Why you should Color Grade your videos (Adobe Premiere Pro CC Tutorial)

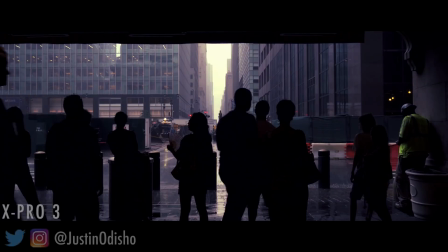Hello everyone,
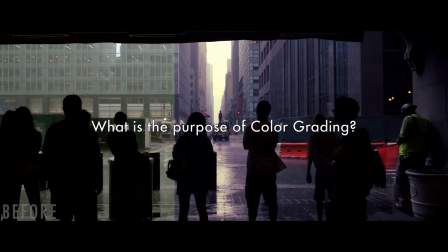my name is Justin Odisho and in this video I'm going to talk about why you should color grade and what the point of color grading is in your video editing and video projects.
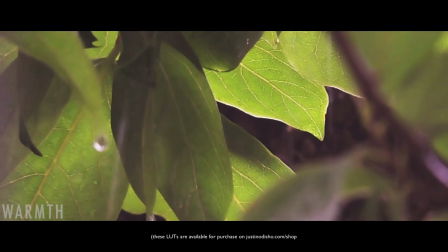So I get a lot of questions to go more in depth about color grading as a topic,
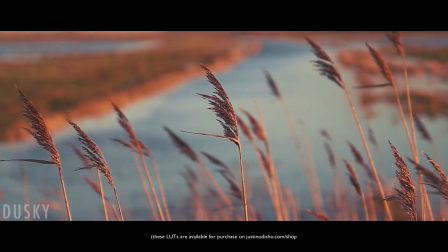you guys seem interested and although I've done a bunch of tutorials on how to actually do it and how to use all these tools,
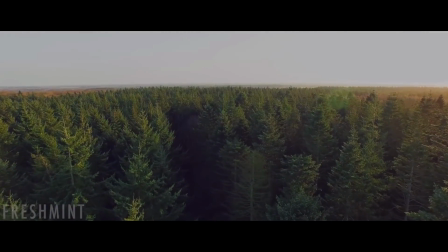I thought this would be a good chance for me to lay the foundation on why you should even do these and what the goal of it is.
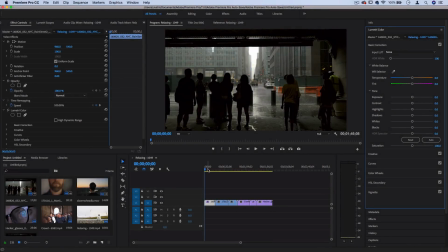So I've got a couple random clips I open on my timeline just to use for example and the lumetri color window is where we're going to be focusing for all of the different color grading tools if you don't see this window it was added I think after cs6 so if you're on the
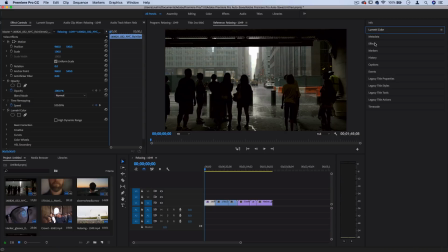latest version you should have it you can update and you'll get it or you might have some of the old legacy color adjustments in the effects panel which is why now if you're wondering there's a folder called obsolete with all of those effects because they're in this folder now.
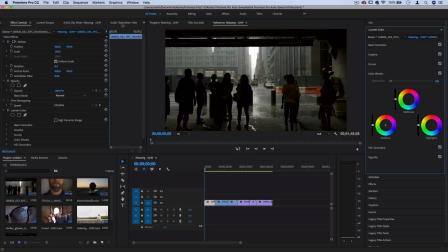So although I usually always work in the all panels workspace it's how I like to work one thing you might not know is that Adobe gives you these kind of preset workspace templates to work and switch through such as assembly
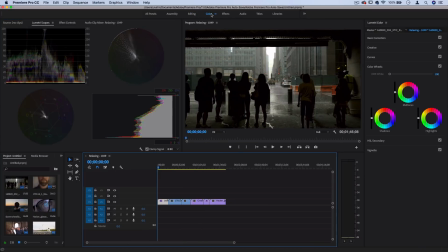editing and even color where they bring the windows and panels that are most relevant to that section of the editing workflow to the forefront.
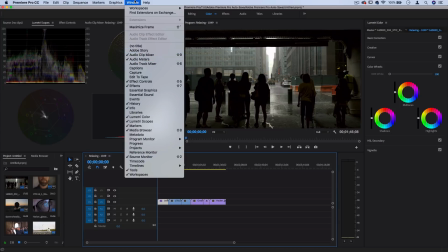So you can always open any window individually by just going to the window panel and checking or unchecking it.
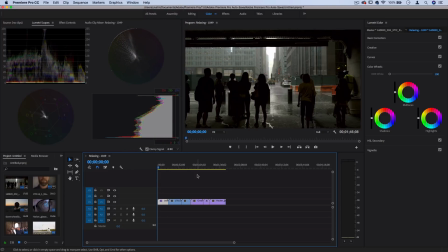But in the color workspace, we have our Lumetri scopes, our timeline, and then basically the Lumetri color panel alone on the right-hand side. So although this may look confusing at first glance, all these charts and graphs, These are basically just four different visual representations of
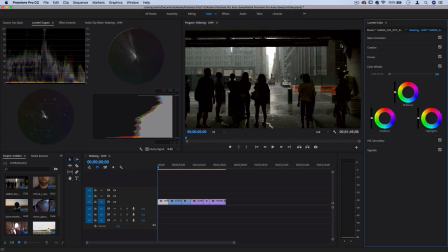the color going on in the actual clip that you see in the preview window.
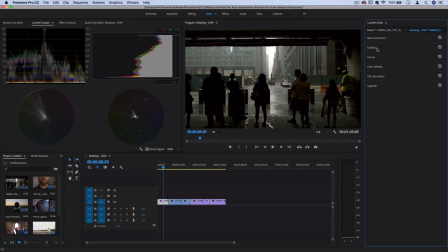But still, why color grade? And I think in order to demonstrate this point, I will open up one of these big color wheels so we can see it. And the quick answer is that color is related to mood, to humans. I don't know all the scientific research behind this,
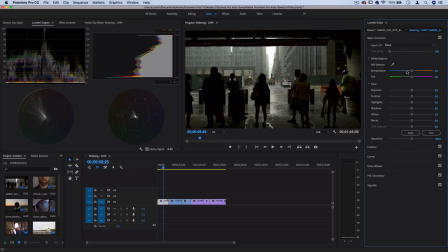but you can agree that when you see something very blue, it's kind of cooler. It's damper. Maybe it looks cold. Maybe it looks sad. I don't know. But when you see something warm and yellow, it looks warmer. It looks brighter.
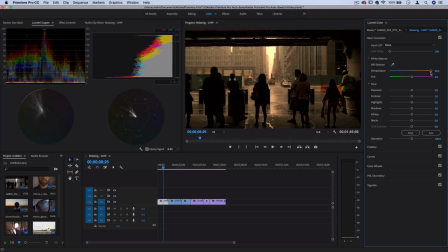It maybe feels happier. these are all well-studied things and each color carries with it its own connotation. I don't know how much I believe in certain ones like they say red is supposed to be powerful
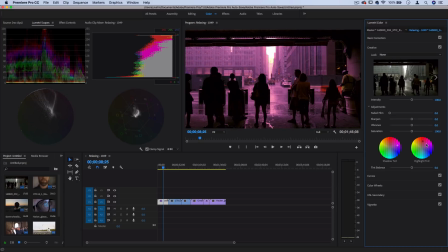and things like purple being royalty or a regal color. There's a different shade tone and tint to all of these colors in the color wheel and it is true that they can all help in invoking a certain mood or suggesting a certain mood for the
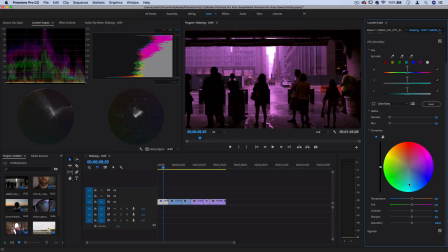viewer and if we put that together with what we're trying to do when it comes to video
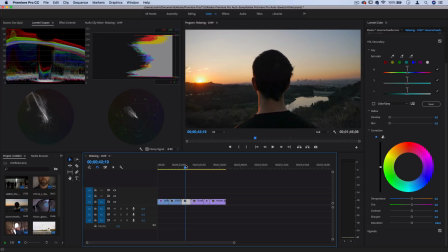editing then you can see that perhaps we want this to be a sad scene so or perhaps we want the entire movie to feel kind of gloomy then that's why we might apply a more blue tone to the overall field image.
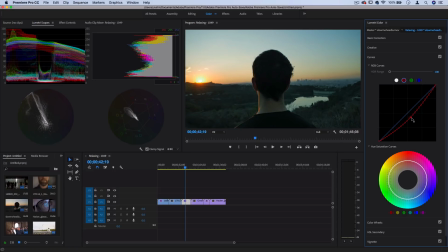Now, I'm just pulling one line of the curve here, but color grading goes a lot,
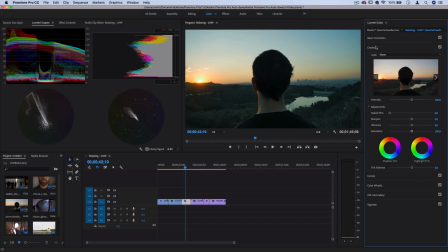lot more in-depth and fine-tuned than that because you have all these different tools. So depending on the goal of your project,
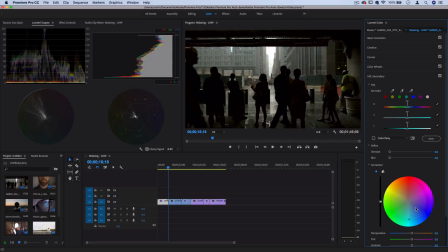color correcting can just be another element along with the music, the original lighting and cinematography, and all the other pieces of the editing that can help you tell your story and suggest the right mood and emotion that you want your viewer to feel as you take them along the viewing journey.